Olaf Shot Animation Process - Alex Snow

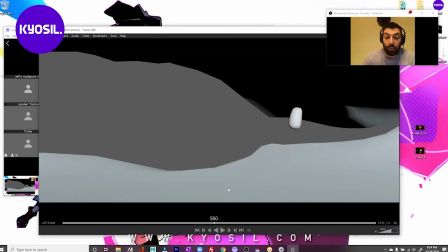like, so like sometimes I'm using stretch. You can see like, this is like a bouncing ball, right? It's just
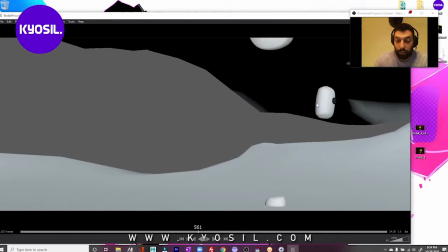a stretch frame on that, squash there, and it bounces. These are all bouncing balls. Stretch in there, boop, boom, right? Squash there. The sticks are a little more stiff.
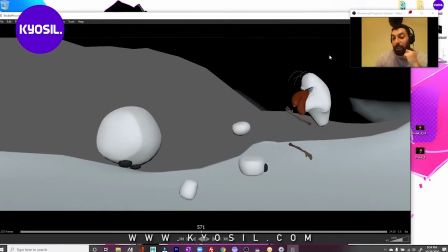But if we go to Olaf's head, which is going to be the main focus, look at all these sausages.
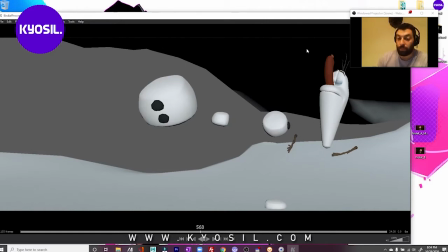So I'm stretching there, right? So it's not a smear frame, but it's a stretch frame. So it's kind of the same function, so that I can really smack into the ground. But because it's such a long distance for the face, which you recognize,
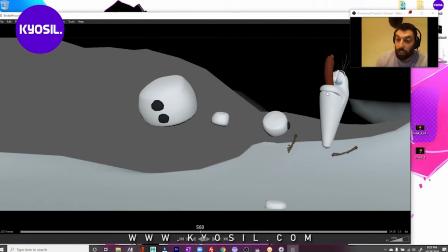I tried to keep his eyes closed and his mouth simple here, so that especially when it rendered, it would feel pretty much all white,
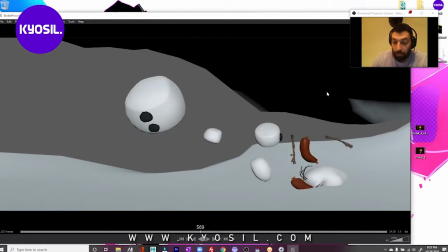so nothing would flash. But I really want to be able to smack into the ground, but the spacing is so big that I use the sausage as kind of like a multiple or a smear frame there.
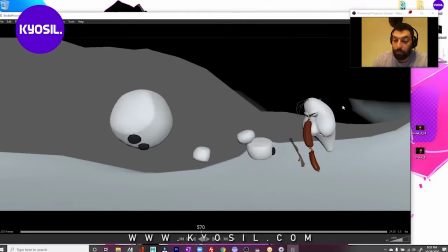Same with there, getting that drag, that change of the C curve.
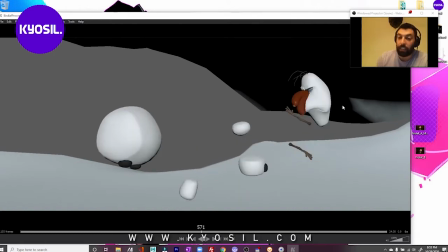And then it's kind of like, again, it's instead of like stretching the sausage, I just used another one.
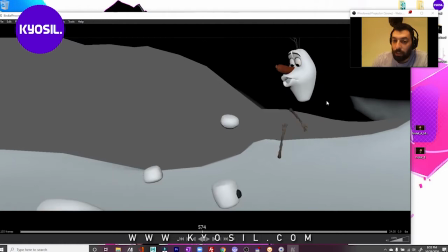And in hopes that I get like a nice motion blur. And then it's back to normal as it drops again.
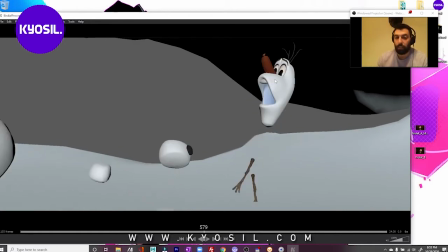Again, this is like a big distance for the head. I wanted it to stay up here a little longer as it dragged.
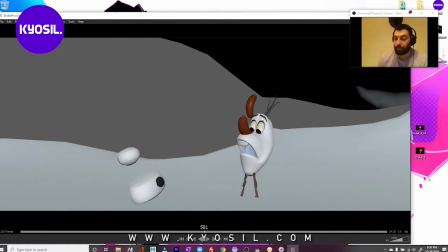I'm using the mouth and everything as a stretch frame. But that distance between the eyes is pretty substantial. So it would smear a little bit, but I wanted just a little bit more.
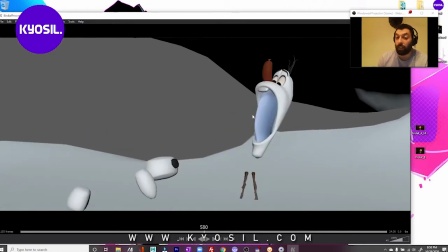But then you don't see it, right? You're just going to feel that. Poof. And he has a little squash on his cheeks.
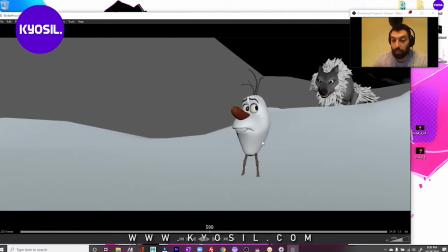So he has that same kind of feel. His eyes pull him up, right?
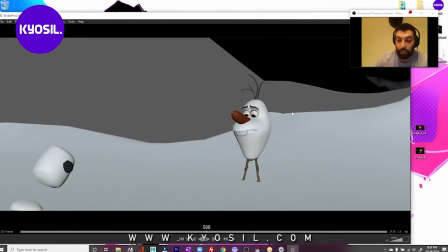His brow is leading. You can see this corner of the brow leading the way. His mouth drags behind. Its eyebrow lids. His mouth drops and then comes back up.
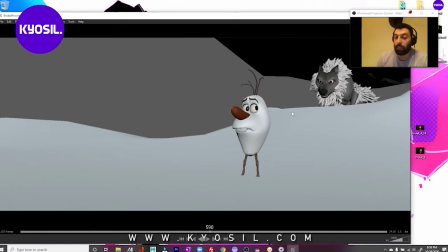Then he looks. I'm making sure, even though the eyes, if I just look, this eye would be like right here. I'm pushing that pupil further, more like a cartoon, to get that clean look without burying. If I just use this eye would be buried inside the skull.
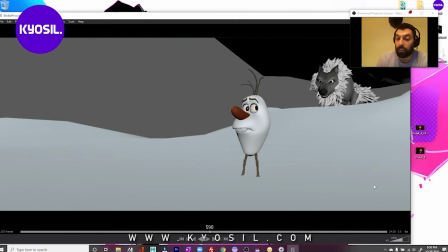If I just use this eye would be looking like here. And so I'm pushing it and even scaling the eyes there. Again, you get, this looks like he's about to sneeze. Sausage.
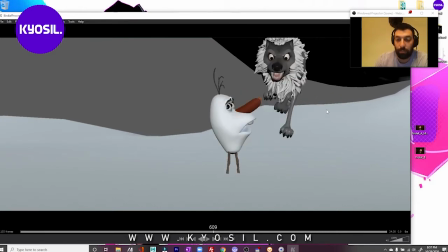Got that double sausage going. I'm making sure the feet go into the ground here with the wolf, so he's going to kick up snow.
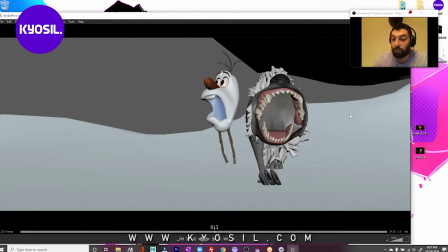I'm making the mouth real big, just overtaking, and it's kind of in the same place on screen, so you can register it for 2.5 frames, and then chomp, it's closed.
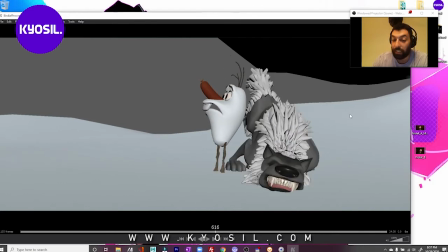But really wide, again, wide as he impacts, and then and in the snow, so it creates a trail.
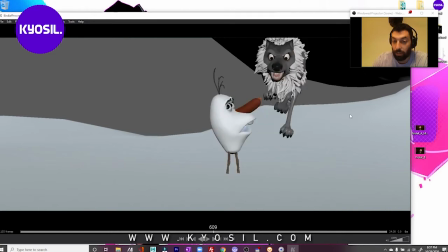Also, storytelling-wise, he's so close to getting the sausage, right?
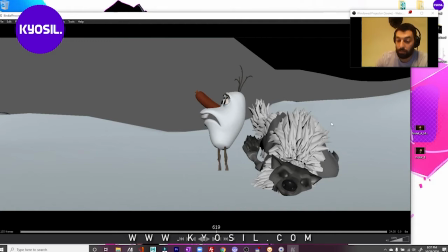I'm making sure with the posing, the mouth is cut out with this nice profile.
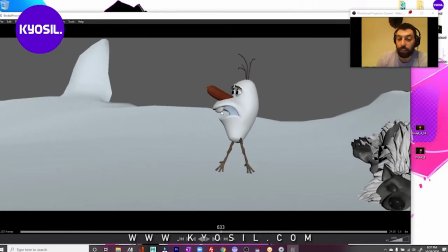Same with that. I'm getting this kind of arc instead of like a big gummy mouth.
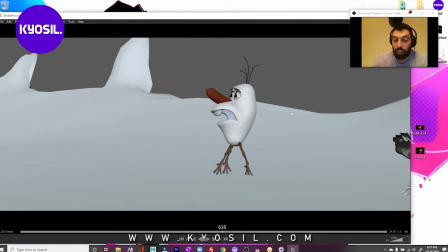You can see I'm doing the multiples in the legs. It's kind of like a lot on the transition, but then it kind of builds into itself.
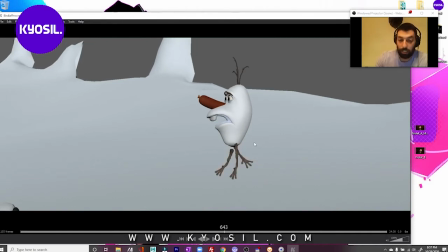Then even some are like, I was going from like here to forward. So it's important that I switch the arc too, so you know it's dragging, so you know what direction it's going in.
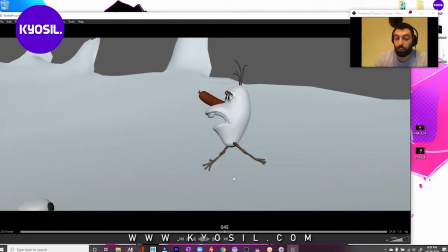But then you have that frame of, okay, that's the run. There's a little bit of bend, like flexibility to the arms, but they're not bending. It's not, I know Kim, I think, uploaded an awesome like flamingo kind of run. But his legs don't bend, or his sticks don't bend.
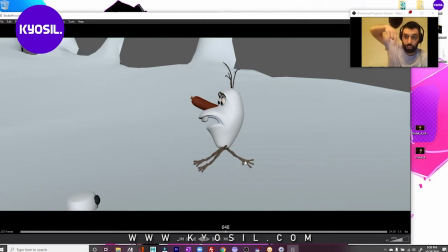So it was important to me, and I thought it would be funnier if it really just got that kind of feel.
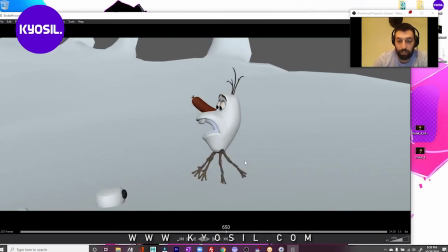But to register that's hard. So then he sticks the landing, they bend a little bit. Again, I got multiples on the sausage.
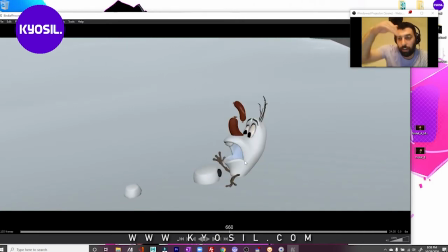There, it's kind of switching the direction, so I chose to have the sausage that direction, and then it switches. The body is kind of jumping on its own as he pulls that, and the leg is kind of magnetized to the body.
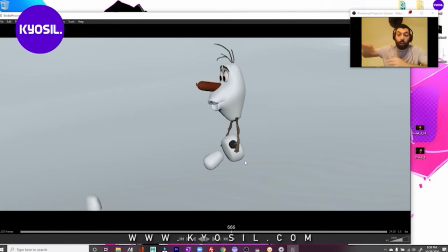We see this in the film and things like that, where even when he runs, right, it's his legs will sometimes stick and then come back. They're connected but disconnected. It's like there's limbs between, but you're only seeing it.
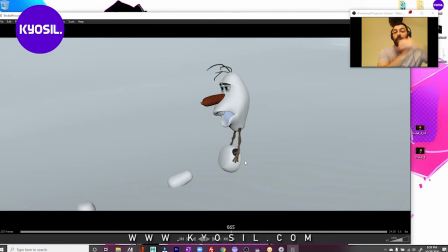So you have that stretch frame, the squash, and it's almost like the impact is what helps push the body into the head. But then it starts to reach out like legs would. They disconnect a little bit. He looks back. I think that was a note I got, which made it way better.
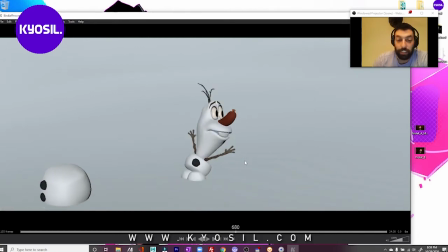This other leg, instead of magnetizing the other leg, he just kind of lands on it, and then he starts going. Jumps on, and this is just about the feeling of seeing that of those legs.
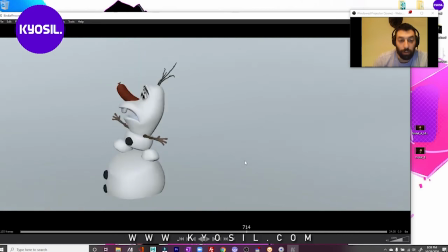And then he kind of almost slips on it. Whoa. And then as his body comes down, his legs kind of go around it in a clean way. But then it all kind of tumbles together. Whoa. And then his feet are kicking.
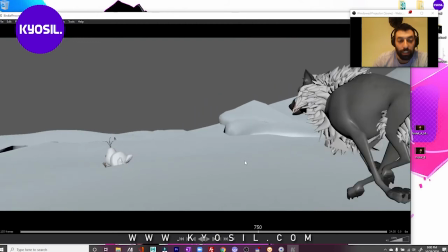Oh, it is in there.
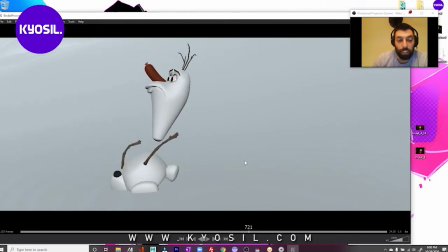And again, the arms too, they like go up, but then they kind of connect to the main body that they're gonna be connected to. But they land and become kind of sled or skis, sorry.
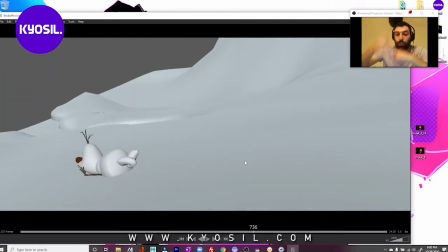And then the back feet are just doing their circular motorboaty thing.
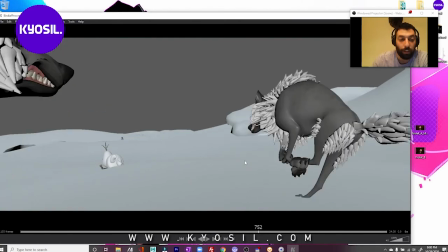Not too big, not too small, into the grass. And then the way these wolves come in, you can see where he's going towards Olaf.
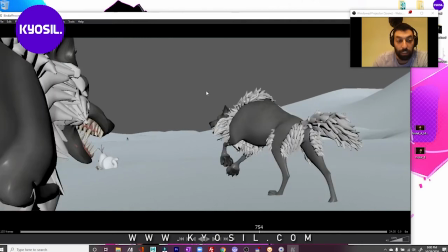It's not just a body coming in, where he's seeing like, oh, this feels like, oh, I'm gonna eat Olaf.
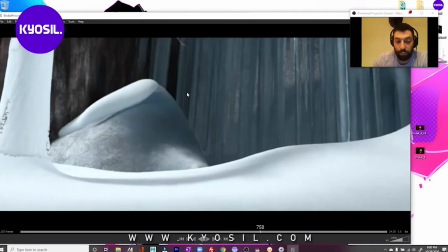So it's giving you that feeling even if you don't think about it.
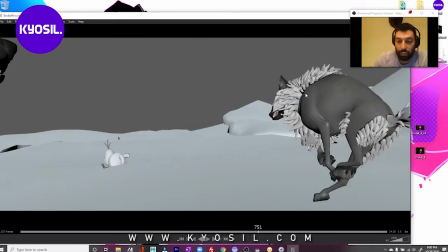And even this one coming in, you can see register those teeth, and he's kicking up the snow.
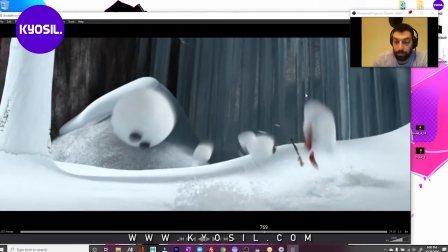But then when you go to the render, and this is prior to
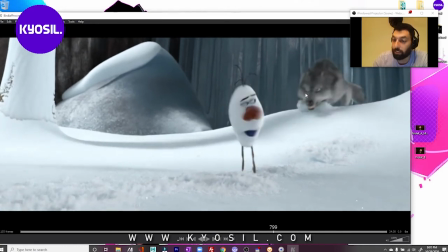the real render, you can see like that was the sneeze frame. You're not seeing two sausages, right?
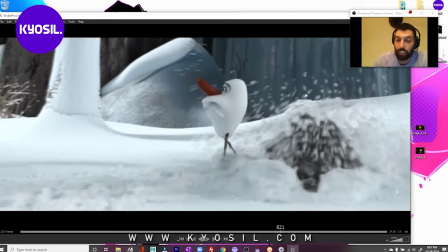It's just it's telling the motion blur what to do.
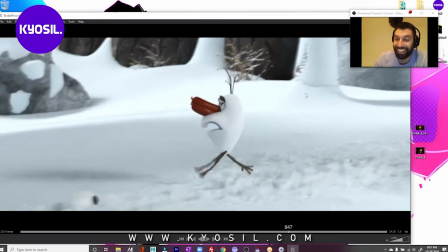Not there. I don't know what's happening here. It's a broken render, obviously.
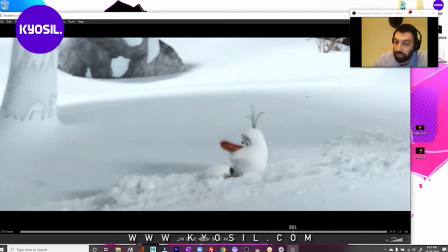But yeah, like you can see these sausages, the ones that are separate, but you can't really see the double ones too often.
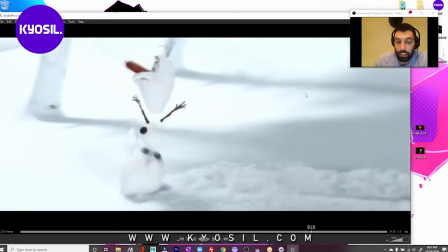And when you watch it, you're not going to see any of it. You're just going to feel it.
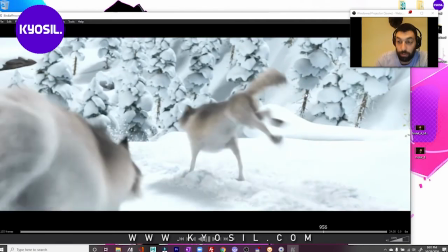And then with the lighting, it's even darker.
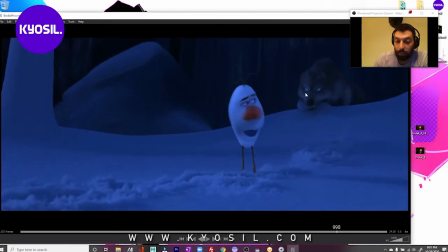So like you don't see it there, but again, that's that frame.
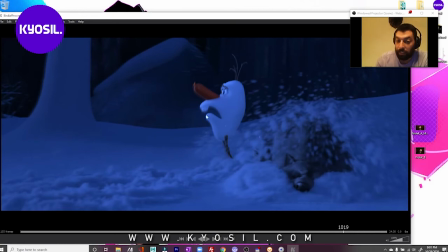And now that it's rendered too, you can really see that clean cutout of the mouth. Try to do that with like profile.
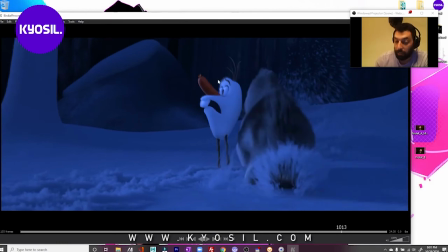Same with the eyes, again. Like you can see the black pupils. It feels like a drawing, right?
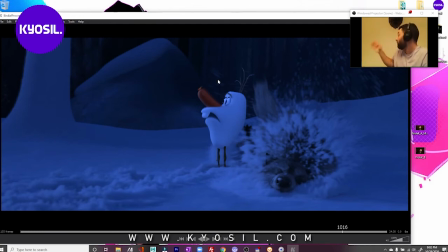If you drew an eyeball looking. In reality, if I was looking this way, you probably wouldn't really see my pupils, and you'll see that a lot in CG. But if you drew the eyes, you'd always just put the pupil as like kind of a line, like an elongated line.
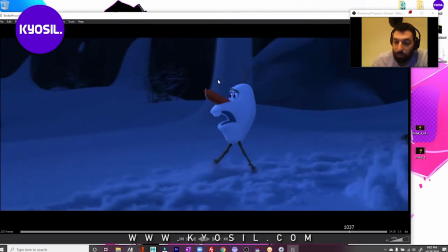And so that's what I'm trying to do here. It's a little bit of a 3/4 head. Everything's kind of like twisted in a way. Again, you don't see these multiples. It's just to, you see them when you frame through, but you don't really see it when it's playing.
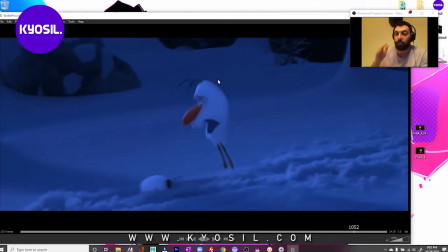It just feels like motion, right? It just feels like... There's also a build up to the speed.
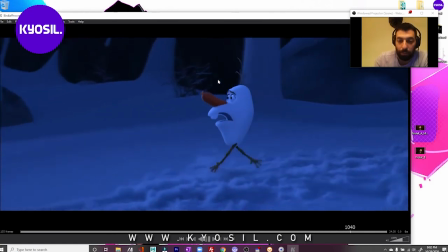It's not just chip, chip, chip, chip, chip. It's jump.
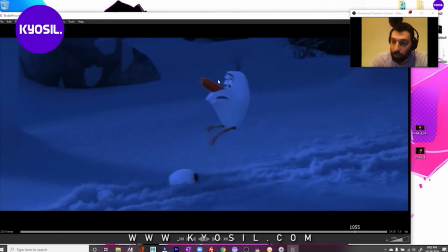So there's even rhythm in that motion.